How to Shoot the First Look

Hey there, I'm Tori Beach, and I am a solo wedding videographer.
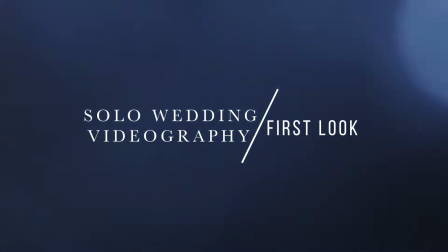One of the most important moments of the day is probably when the groom sees his bride for the first time.
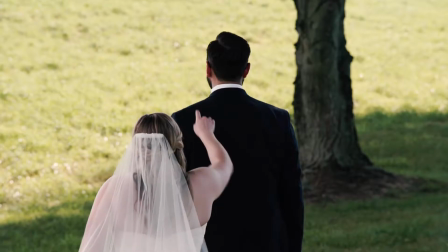0:18 So I want to walk you through how I shoot a first look as a solo videographer. To be able to capture the groom's face when he sees his bride for the first time, and vice versa, when the bride sees her groom, it's just a very sweet moment that I want to make sure that I'm standing in the right place at the right time to capture those moments.
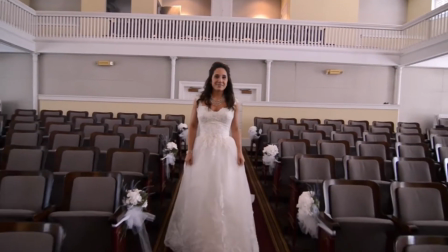0:39 And it really does just take coordination with the photographers and
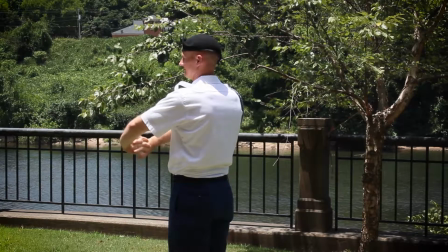0:43 communication as well as knowing what your angles should be.
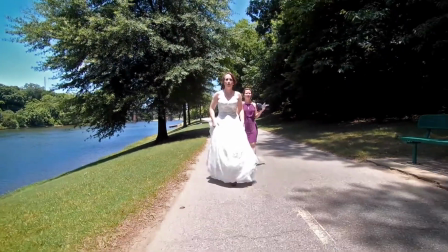0:48 A lot of times the first look is rushed. So I try to make it as simple as possible for me to be able to get
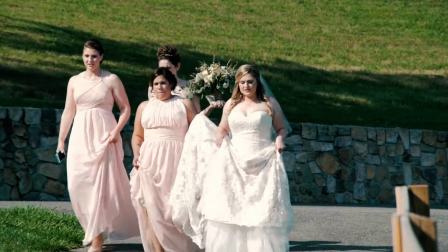0:55 the shot that I need without a whole bunch of time I'm trying to set up gear.
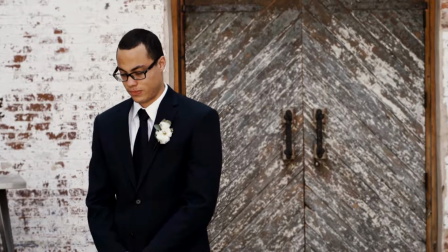1:00 So I tend to shoot with just one camera. Usually the groom will stand with his back towards the bride as she walks towards him. So what I like to do is to stand in front of the groom and get his face as you see the bride approaching from the back.
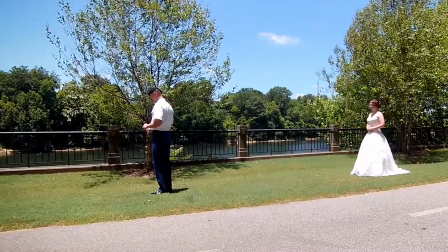1:17 After I get that shot of him, I move to the side. I like to get it so that she can either walk into frame or I'm seeing her from a little bit of her shoulder and the back of her, but I've got a really clear shot of him.
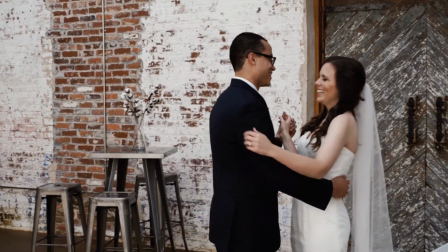1:32 Now, usually when we are setting up the groom, we tell him, turn towards your left or turn towards your right.
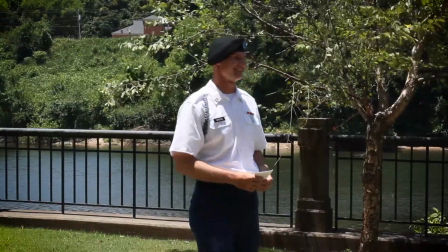1:38 However he turns, he turns and faces us first. So we always get his full body as he comes around.
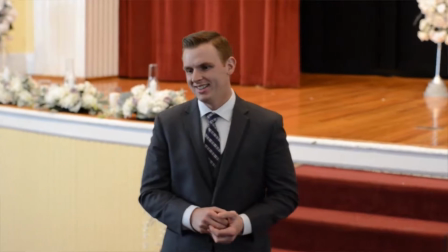1:45 That's really important too, because you won't miss any moments. Once he turns around and you get that first aha moment, I like to hold it to see what he does.
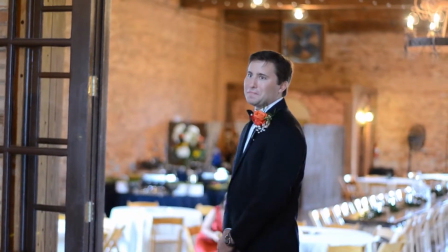1:54 Does he rush to hold her? Does he stand there and just smile at her?
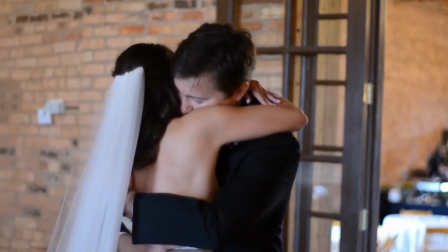1:58 Whatever his genuine first emotion is, I really hold on that as long as I can.
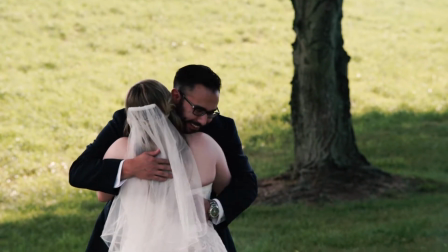2:05 But then also reading the moment and knowing when that moment has passed and when you have
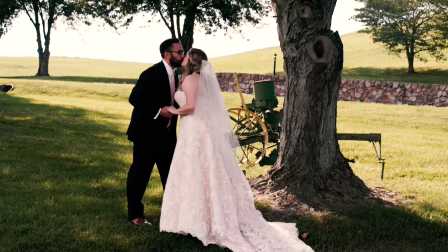2:10 a window of time to move and get a different angle to make it a little bit more dynamic of a scene.
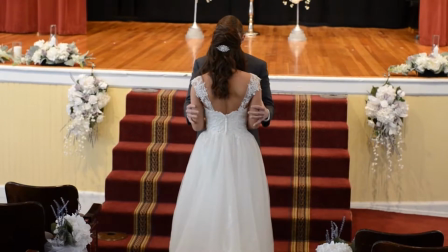2:15 I try to move and capture a little bit more of a close-up shot or sometimes a wide shot. However, be careful with your wide shots because Because the photographers are just buzzing all around this. So they're more than likely going to step into your shot. Even if they don't mean to. If it's wide, it's hard for them to get the shots that they need while keeping everybody out of your shot.
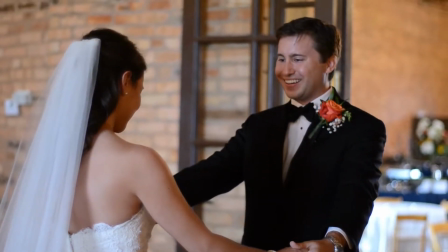2:37 Believe me, these go a lot faster than I think a lot of people think.
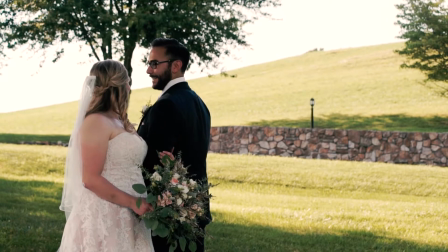2:41 So if you can't get a lot of angles in, as long as you've got that one look, you're good. because then you can edit in all the other staged,
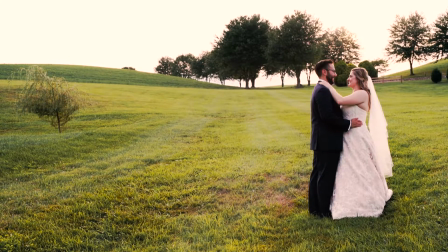2:50 posed, or playful shots that you get once the photographers start coaching them.
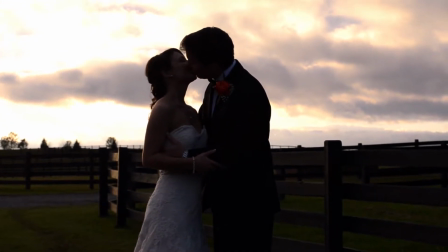2:55 Now, here's a trick that could save you a lot in the editing. I like to sometimes shoot the first look at 60 frames per second, or you could even do 30 and slow it down just a hair.
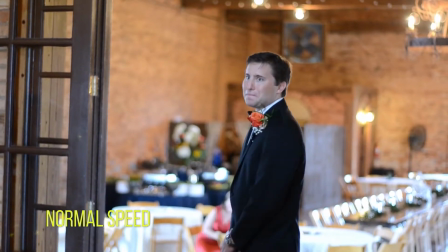3:08 Being able to take a moment and put it into slow motion,
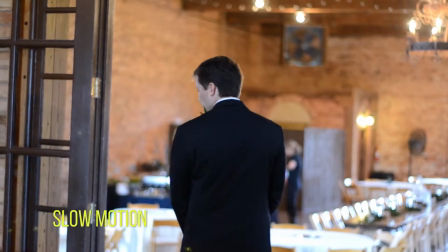3:12 you can have shot something that was really only 10 seconds of something that was good.
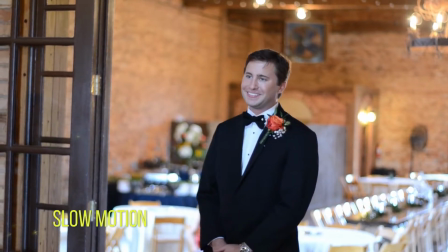3:18 But if you're shooting it at 60 frames a second, you can almost double it.
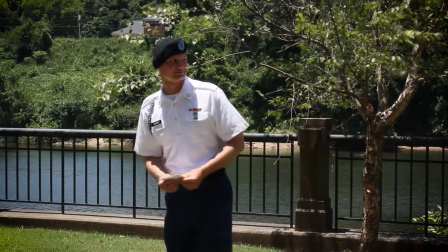3:22 So now that 10 seconds has become 20 seconds and that moment seems like it's suspended in time. It's a little bit more romantic. Slow motion can be your saving grace, especially if you're only shooting with one camera.
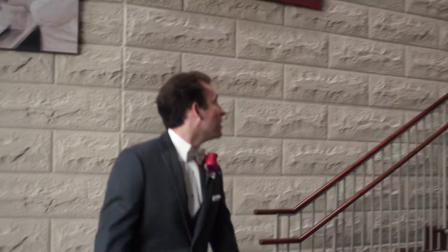3:35 I've had a bride who's jumped the gun and she's called his name before any of us are ready.
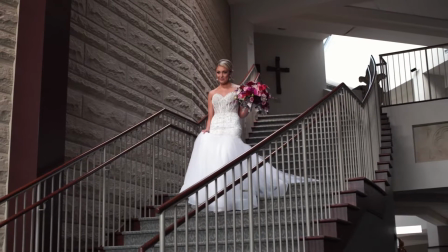3:41 So I'm mid move in trying to capture, you know, get ready for his reaction.
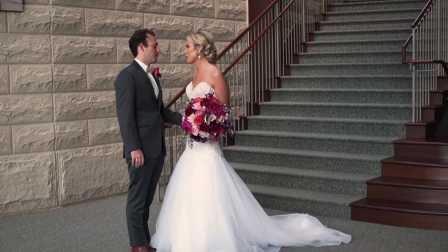3:46 So having that slow motion does sort of help give it that feeling of suspended in time. It's just slow and it's beautiful and people don't really care that it's moving a little bit.